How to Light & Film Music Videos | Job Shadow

All right, here we are, guys, with another virtual job shadow, and we're here with some virtual job shadowers, our full-time filmmaker members.
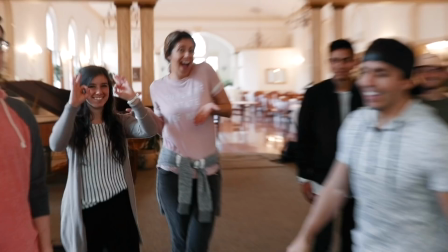[0:07]
And look at this, we got some ladies today. Yes. That is right. We have females in the group. They just don't like coming sometimes, but they're here today. So we're with Tanner Town again. I don't know why I keep hanging out with this kid, but yeah, we're shooting a music video for Tan, and Tanner got us this cool location.
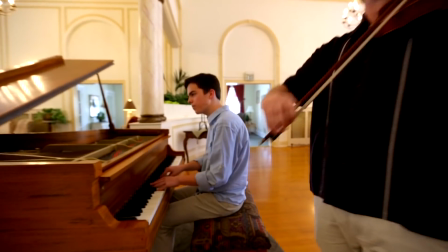[0:22]
We actually shot at this location about 4 or 5 years ago. We'll show you some of the footage from it.
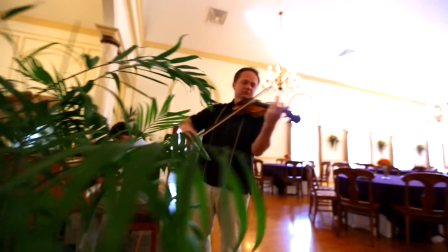[0:27]
Personally, I think it looks kind of nasty. I wasn't that good. I didn't understand lighting very well at the time.
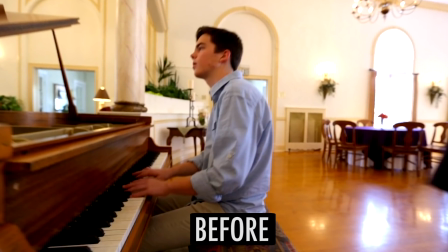[0:32]
So hopefully it looks better this time. Hopefully I've improved, and then we'll show you some befores and afters and show you what we're doing to make it look better this time. Last time all we did was shoot with the natural light and turn on the lights that were here. Problem is the natural light kind of overpowers the light that's in here, and so we actually brought some lights this time, and we'll hopefully set up the lighting in a way that looks a little more cinematic, a little more professional. So we're going to walk you through how we set up the lights, but first we're going to set up the piano and decide where we want to put it.
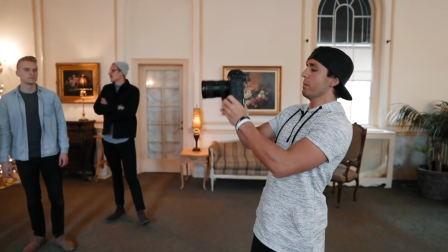[0:58]
This is the first thing I do when I show up to a shoot. Pull my camera out and I look through the viewfinder.
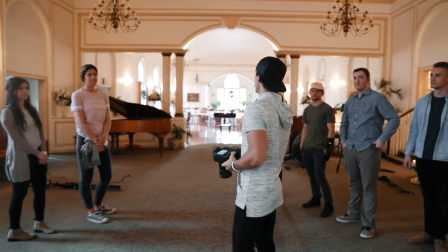[1:03]
What's aesthetic? What looks good to my eye? So I'd come in here.
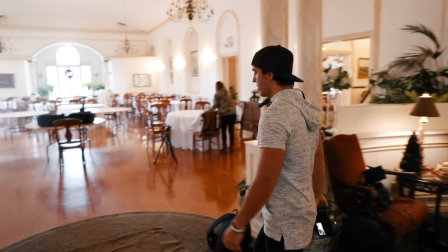[1:06]
We shot with the piano right in the center here the first time, and we shot most of the video from like this angle and kind of around here,
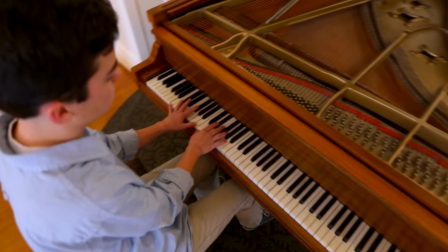[1:14]
but I don't think I shot it very well. And I think I want to use more of the depth that these windows provide.
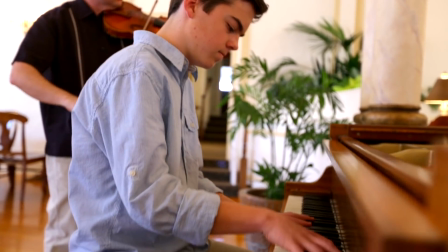[1:23]
And I shot this way. I shot back and forth this way, but we have some awesome depth going this way.
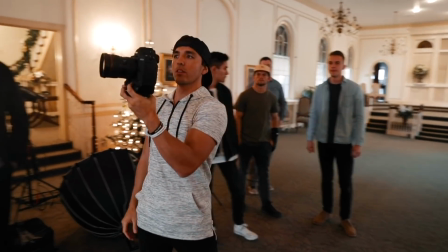[1:28]
I'm just kind of looking. I think this way looks better than this way.
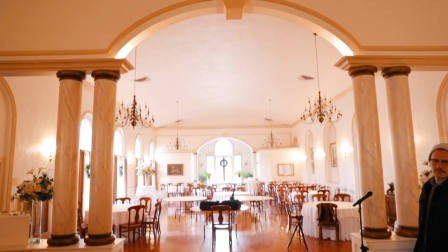[1:31]
So I'm going to show you what some of these clips look like in my camera, but I'm seeing I really like this framing here.
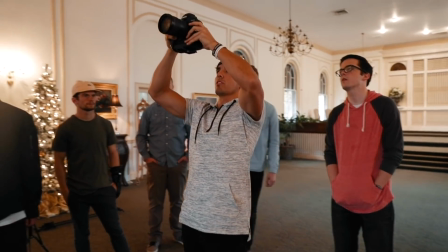[1:37]
So I'm thinking of being able to shoot one shot going this way,
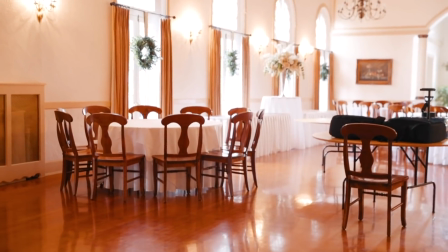[1:42]
and then maybe some tighter shots with these windows in the background. So I'm thinking I'd want the piano to open up so that the keys are on this side,
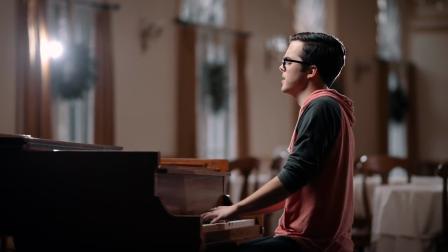[1:50]
so that I could shoot onto the keys right here with those windows in the background there.
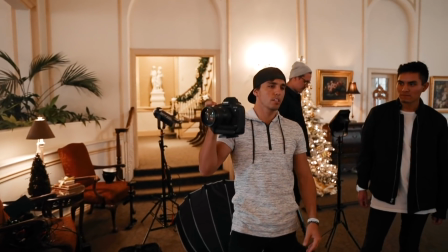[1:57]
One thing to keep in mind that we didn't do when I did this shoot last time, but a lot of times I'll rearrange the piano depending on what type of shot I'm shooting.
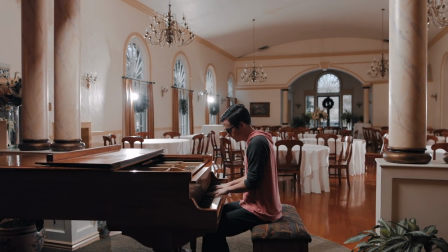[2:04]
So for this wide shot, I might have Tanner more perpendicular to me so that he's like this, so I can see his face and the keys.
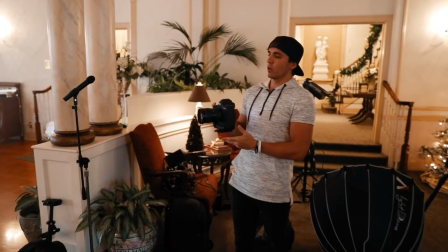[2:12]
And then when I actually come shoot over here, I might decide in order to see the windows, we have to slightly position the piano a little more this way.
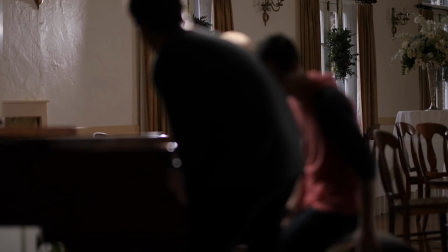[2:19]
And so I'll cheat it for some of the close-up shots.
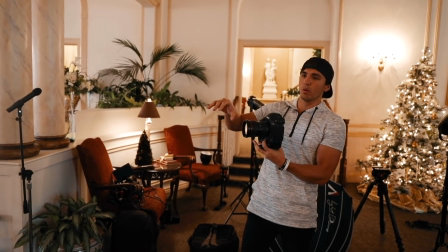[2:21]
So sometimes I do that if I need to get a certain framing I like, or the lighting might be set up a certain way for the wide shot, and then for the tight shots,
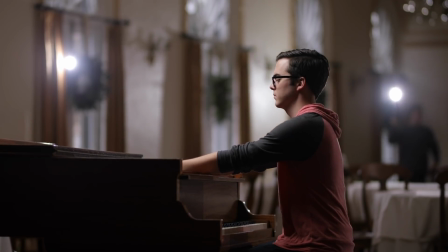[2:29]
I'll have to rearrange all the lights to get a very specific look on the face or on the hands. And that's something they actually do a lot in Hollywood movies.
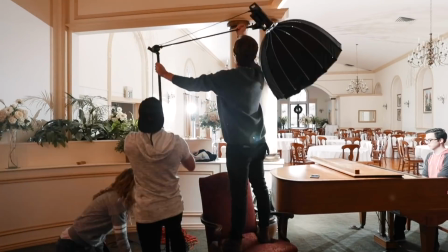[2:36]
So I just always let people know that you can rearrange lighting between different types of shots, mediums, tights, wides, without people really being able to tell.
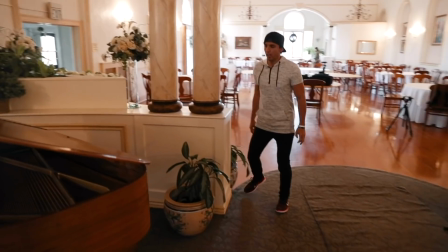[2:44]
So let's go ahead and bring this piano over. If I can get a couple helping hands here, our largest and strongest humans.
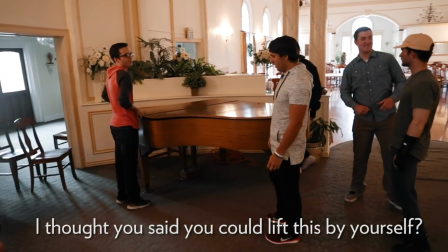[2:51]
I can, I just I want to include everybody. You don't want to tear anything.
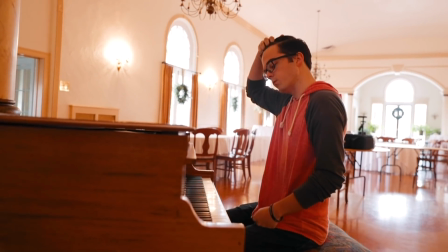[3:00]
Okay, so I'm kind of scouting out how this looks with the windows back there.
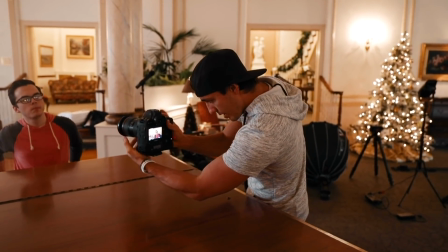[3:06]
I'm just thinking in my head the types of shots I'm going to be doing. I think that would be a good shot of close-up of his face.
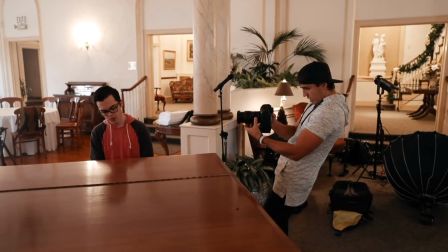[3:12]
We got some good depth back there. Over here, got some good depth, doing some side face shots.
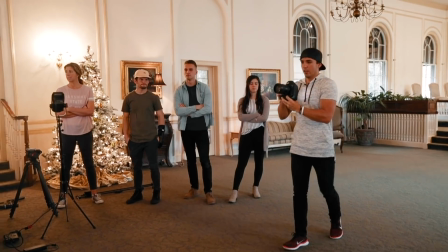[3:19]
Looks pretty solid, and we talk about this a little bit in the course,
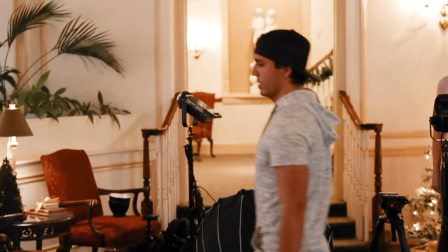[3:23]
but the 180-degree rule, what that says is you typically only want to be on one side.
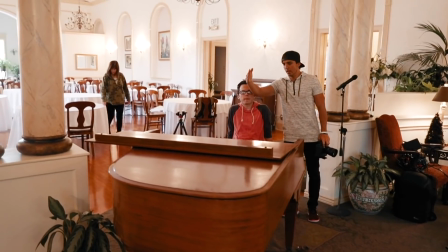[3:29]
If there's 360 degrees, you want to stay on 180 degrees the whole time.
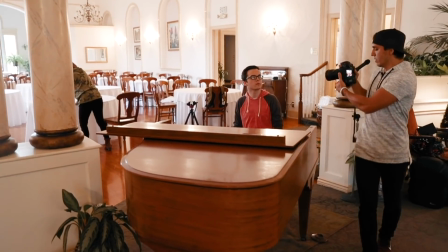[3:34]
So ideally, I would never cross this plane right here. So all of my angles, all my shots, ideally would be within that 180 degrees.
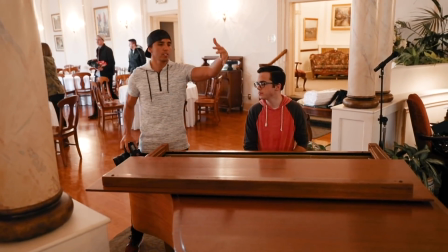[3:42]
Yeah, that's the idea, is that you shouldn't be on this side and then all of a sudden cut to a shot on this side.
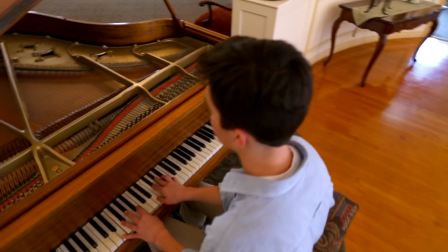[3:47]
If you want to start filming on this side, you should show a camera movement coming to this new side, and then you can kind of start integrating that side as well.
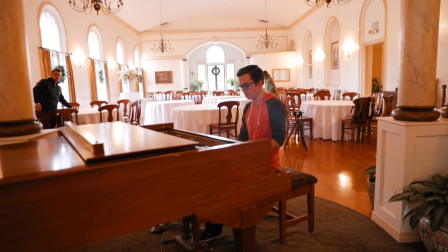[3:55]
Here's our before on our wide. Here's a close-up on the face before lighting.
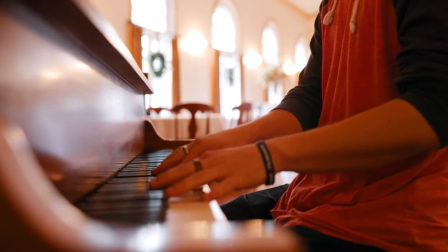[4:02]
Here's a close-up on some keys before lighting. Now let's bring in some lighting.
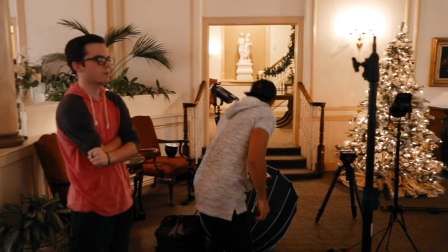[4:07]
So we're gonna start off with our key lights. We have our 300D.